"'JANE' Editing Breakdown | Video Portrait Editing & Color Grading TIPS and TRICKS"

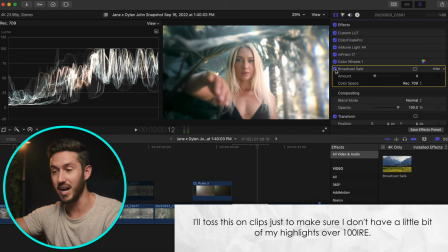(12:20)
You're still blowing out that the detail in your highlights there, but now it's making it broadcast safe.
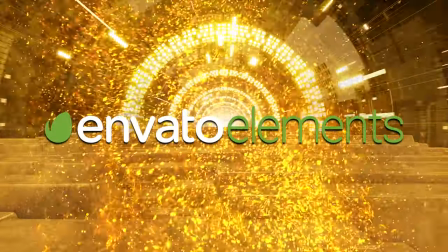(12:26)
Let me pause real quick to tell you about a total goldmine of a service. if you're creative, today's sponsor Envato Elements.
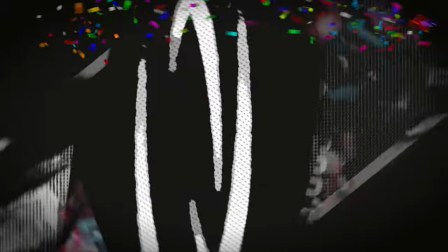(12:32)
Here is why a subscription with them is worth it. Envato Elements has 55 million assets that you can download.
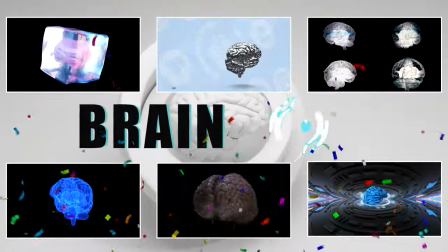(12:39)
That is a number big enough to make your brain spin.
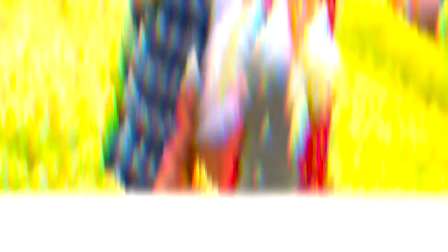(12:41)
It has Final Cut Pro and Motion 5 plugins like tons of different transitions, really cool animated templates, titles, and more.
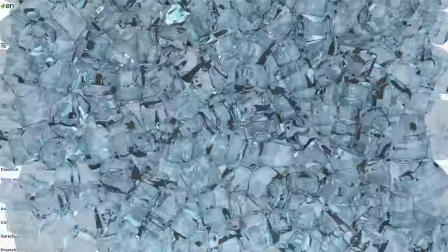(12:49)
You can create better sound design with their large list of sound effects as well as royalty-free music.
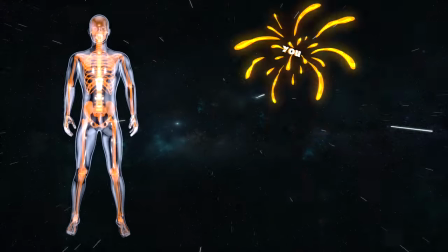(12:54)
Download their stock videos and photos for whatever your creative mind can come up with and use their huge list of fonts and motion graphics for whatever you'd like.
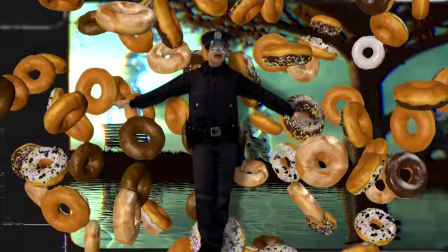(13:02)
You can find everything on there and I mean everything. The best part is you can download as much as you want.
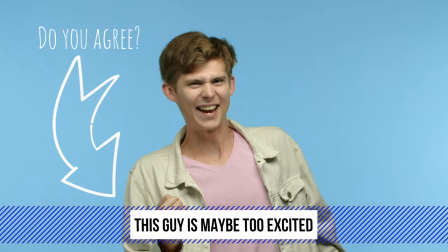(13:07)
Unlimited downloads on all of their creative assets and what's cool is that they offer a 7-day free trial so you can see for yourself that it's worth it.
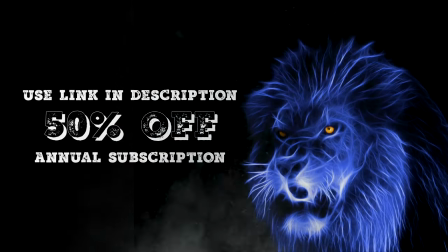(13:14)
Use the link in the description and you'll get 50% off when you select the annual subscription.
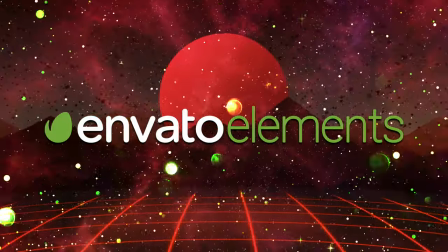(13:19)
Become a better creative and join the Envato Elements family.
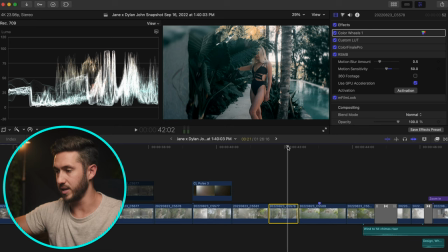(13:23)
Okay, I'll show you the color grade here on this shot since it's a little more prominent.
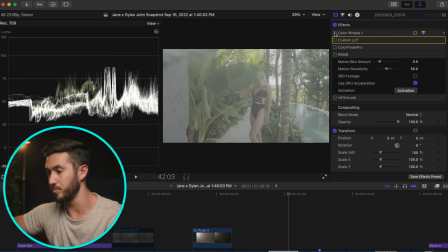(13:29)
So the first thing I did was I lowered my overall exposure a bit. And I think what I must have done is I added the Bali Beach LUT first.
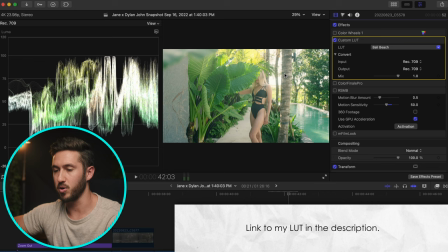(13:38)
I felt it was sitting the overall exposure was sitting a little bit too bright, even though it's OK.
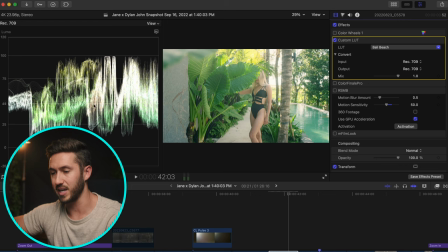(13:43)
This is her skin right here. And it's right about like anywhere from 40 to 65. And for her complexion, that's a general good range. anywhere from like it definitely depends but anywhere from 25 to 70 ire is where
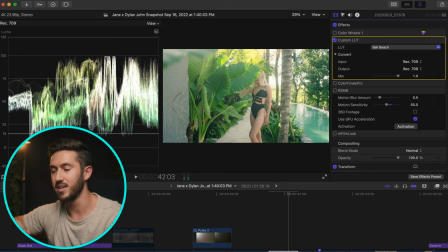(13:59)
skin will normally lie depending on the tone of your skin but so i i
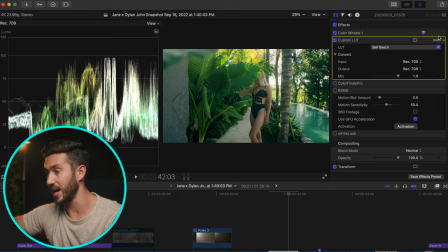(14:04)
lowered it right uh probably after and then i just drug it over here so i added color wheels and then just drug it before the bali beach lut and then i went into color finale 2 pro which if you are looking to get really get into advanced color grading.
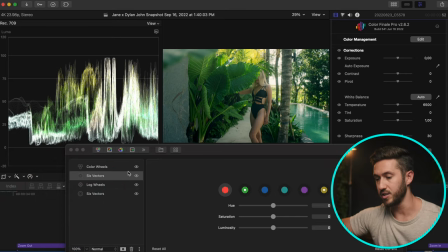(14:22)
In Final Cut Pro, I highly suggest this plug-in. It's really easy to use, but so what I did here was added a couple things. If I turn all of this off, let me make sure this is selected.
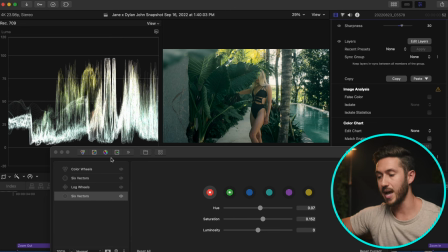(14:35)
So six vectors is a really cool tab that allows you to select six different colors, and you can adjust them really easily just by clicking it, and you can adjust hue saturation and the brightness or the luminosity. So here in the red, I think I just adjusted, the red will almost always adjust the person's skin.
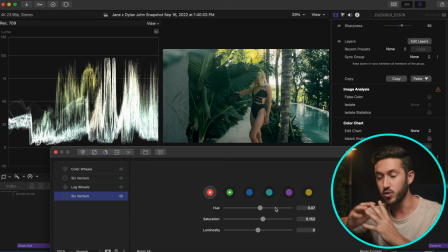(14:54)
So if your skin is off, you can quickly go into six vectors, you hit the red and you adjust the hue till their skin lines up on the skin tone line on the vectorscope. Not that this isn't the vectorscope, but you know what I mean? It's just a quick way to correct skin tones. But the big thing I did here was I went into the green and
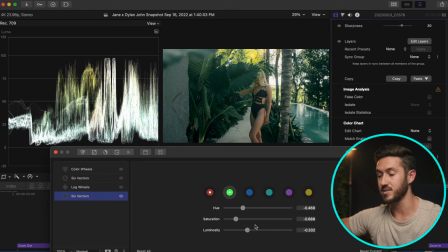(15:13)
I adjusted the hue and saturation and luma of the greens in our shot. So if I reset this a little bit, the reason you're doing this is because you're trying to achieve a complementary color look. Complementary colors are colors that complement each other, that match each other or opposite of each other on the color spectrum.
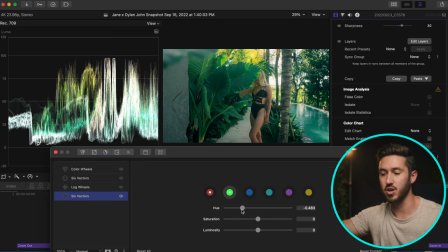(15:33)
And what this does is adds color contrast within your image. So it creates, just by doing this, it creates more depth and a dynamic look to your shot. This is something I'll go over in my color grading course. I'm working on it now, but it will help to make your shot look way more dynamic.
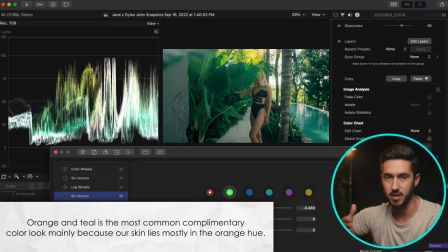(15:52)
And there's different options. You can do a triadic look, split complementary, complementary color. But so here I just went for a complementary color look.
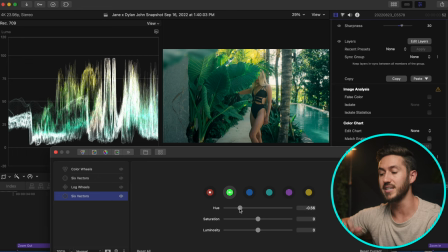(15:59)
And so we've changed the hue of the greens so they sit more of in a teal range because you have the orange of her skin, somewhat orange, and you want the rest of the certain colors to be kind of a teal.
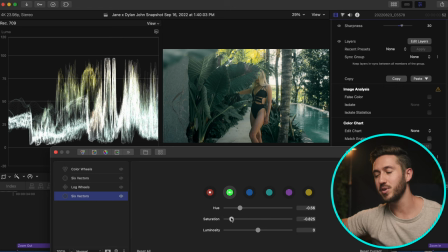(16:13)
And then all I did here was did that kind of YouTube popular look where you desaturate the grains here, which I normally don't like to do, but I thought it looked, I played around with it. I was like, yeah, that looks good. I'll go with it.
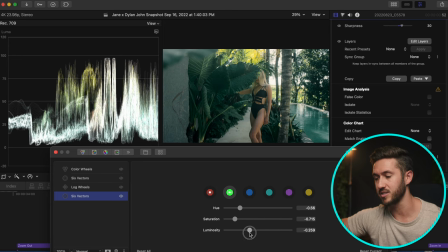(16:26)
And then all I did here was lower the brightness of my grains a little bit to make it just a little bit moodier.
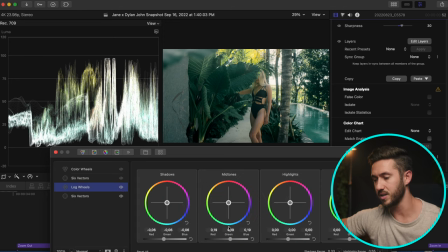(16:32)
So, what I think I did here was I just pulled up the exposure of my midtones, and what the log wheels do is allow you to compartmentalize different luma values, shadows, midtones, and highlights,
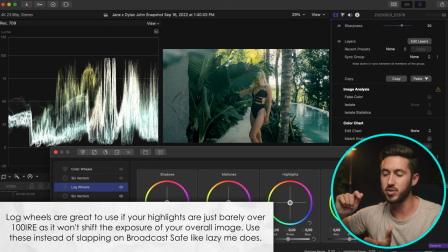(16:44)
and make adjustments only to those sections. The log wheels are different than your primary wheels that you use. So, for example, if your highlights are a bit too bright, you would use the log wheels in Color Finale, you'd pull down on this,
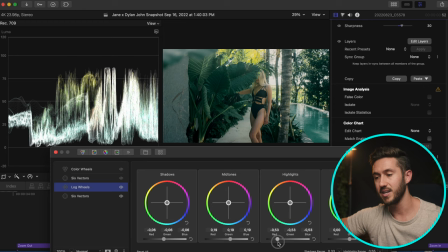(16:58)
and you see how it only adjusts your highlights? it makes it so you don't mess up the rest of your shot very minute adjustments i'm so glad that color finale added it in and actually i had suggested this to them a year ago whether they added it in because of me or not my
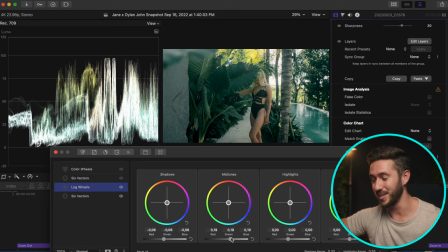(17:17)
ego will decide no but they probably have been planning that for a while but so all i did here was raise my mid-tones a little bit because
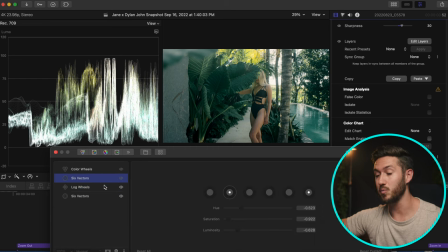(17:25)
i just felt it was a little bit too dark. And then I also still wasn't happy with the desaturation and color change of my greens. So I added another six vectors and repeated the process again until I found a really desaturated teal look for the greens that I liked.
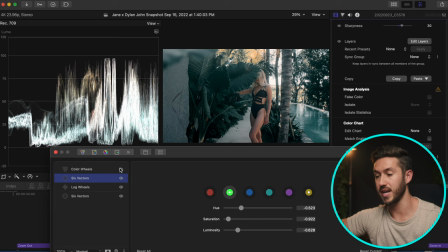(17:43)
And then the last thing I did, I think, was took out some looks like some green from my midtones. So I a little bit green yellow. So I just pulled the opposite direction of my green and yellow or the lime, I guess. And I added it more towards the blue and that just helped to kind of balance the shot a little bit more and make more of a teal and orange look.
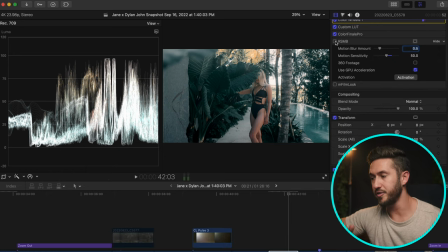(18:03)
And then I also added on quite a few clips Real Smart Motion Blur, which is a plug-in that allows you to intelligently add blur to your shot. And the reason I did this is because I only shot in 60 FPS and 120 FPS, so I could have that slow motion, obviously.
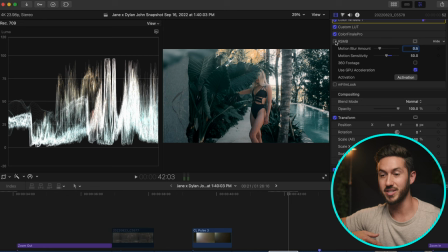(18:20)
So for the shots that I felt that I wanted to play out in a normal speed, obviously I I add this blur to give some of that natural motion blur blah, blah, blah, blah, back that you would find in 24 FPS footage. And usually I found this setting is the best.
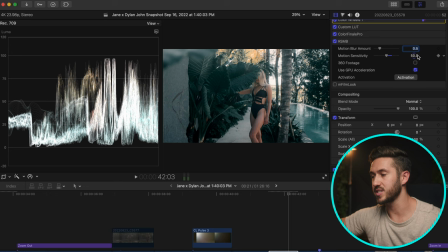(18:37)
If you do get this plugin, 0.5 and the motion sensitivity at 50, I found it works really well. And then I think the last thing I did here, like we went over, I added Mfilm Look and blurred those edges, which you can see right here in this corner.
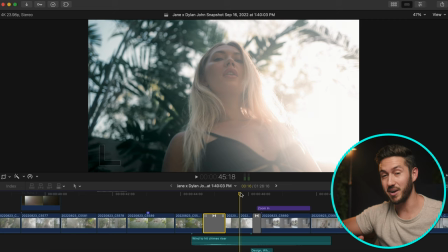(18:51)
Something that Jane did a lot was she kind of naturally, without me saying anything, she would kind of like do this with the camera. And so I played off of it. And when she did that a few times, like I just whipped the camera like she's kind of like pushing the camera out the way. And so that's exactly what I did here.
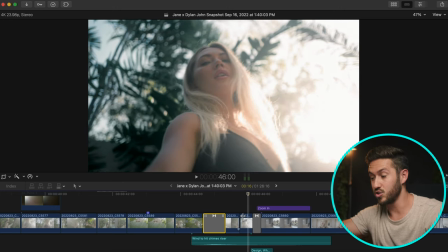(19:11)
I used this as a transition from this pool scene to the next scene where she's getting ready for the night.
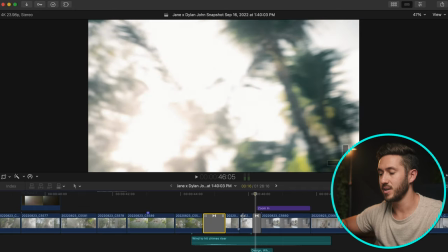(19:18)
And to make the effect a little bit better, I added this plug-in, which is a simple slide transition.
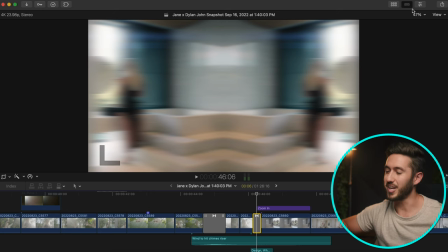(19:27)
It's free from the OG Ryan Nangle.
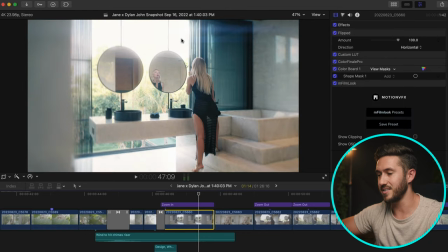(19:34)
And here I think I used M-Film Look to add this flare, this fake flare over top. I also blurred the edges a little bit more so you're more focused into her. I think I added a shape mask on her, which if you are a subscriber of my channel and you watch my color grading tutorials,
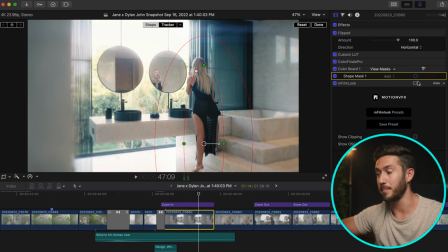(19:53)
you know that I do this often where I will use shape masks and adjust the outside so it's darker,
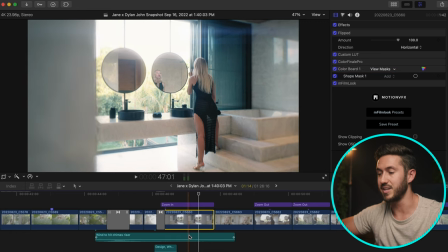(19:59)
the inside so it's brighter. And that just gives a little bit of a vignette to focus in your subject's eyes where you want it to focus on.
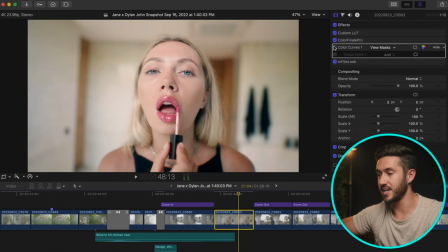(20:06)
I did the same thing here too, where I vignetted this and it allows you to kind of focus more on her.
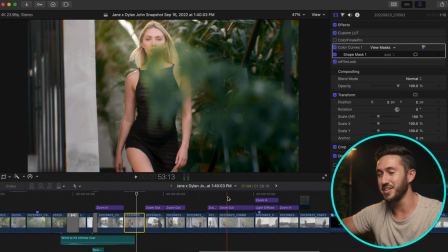(20:12)
Someone in a Facebook group mentioned that I shouldn't have added this leaf here. This leaf, it was in the shot. And I actually just chose this shot because the dress is just a little bit too revealing and I didn't want to get blocked on YouTube.
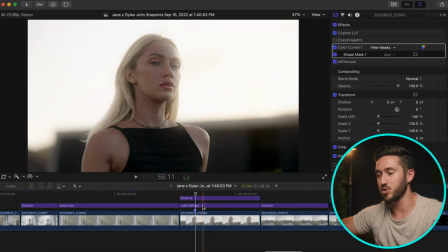(20:25)
And so I just kept that shot in. Here's another plugin that I use for Motion VFX, which is a free plugin called M. Light Diffuse.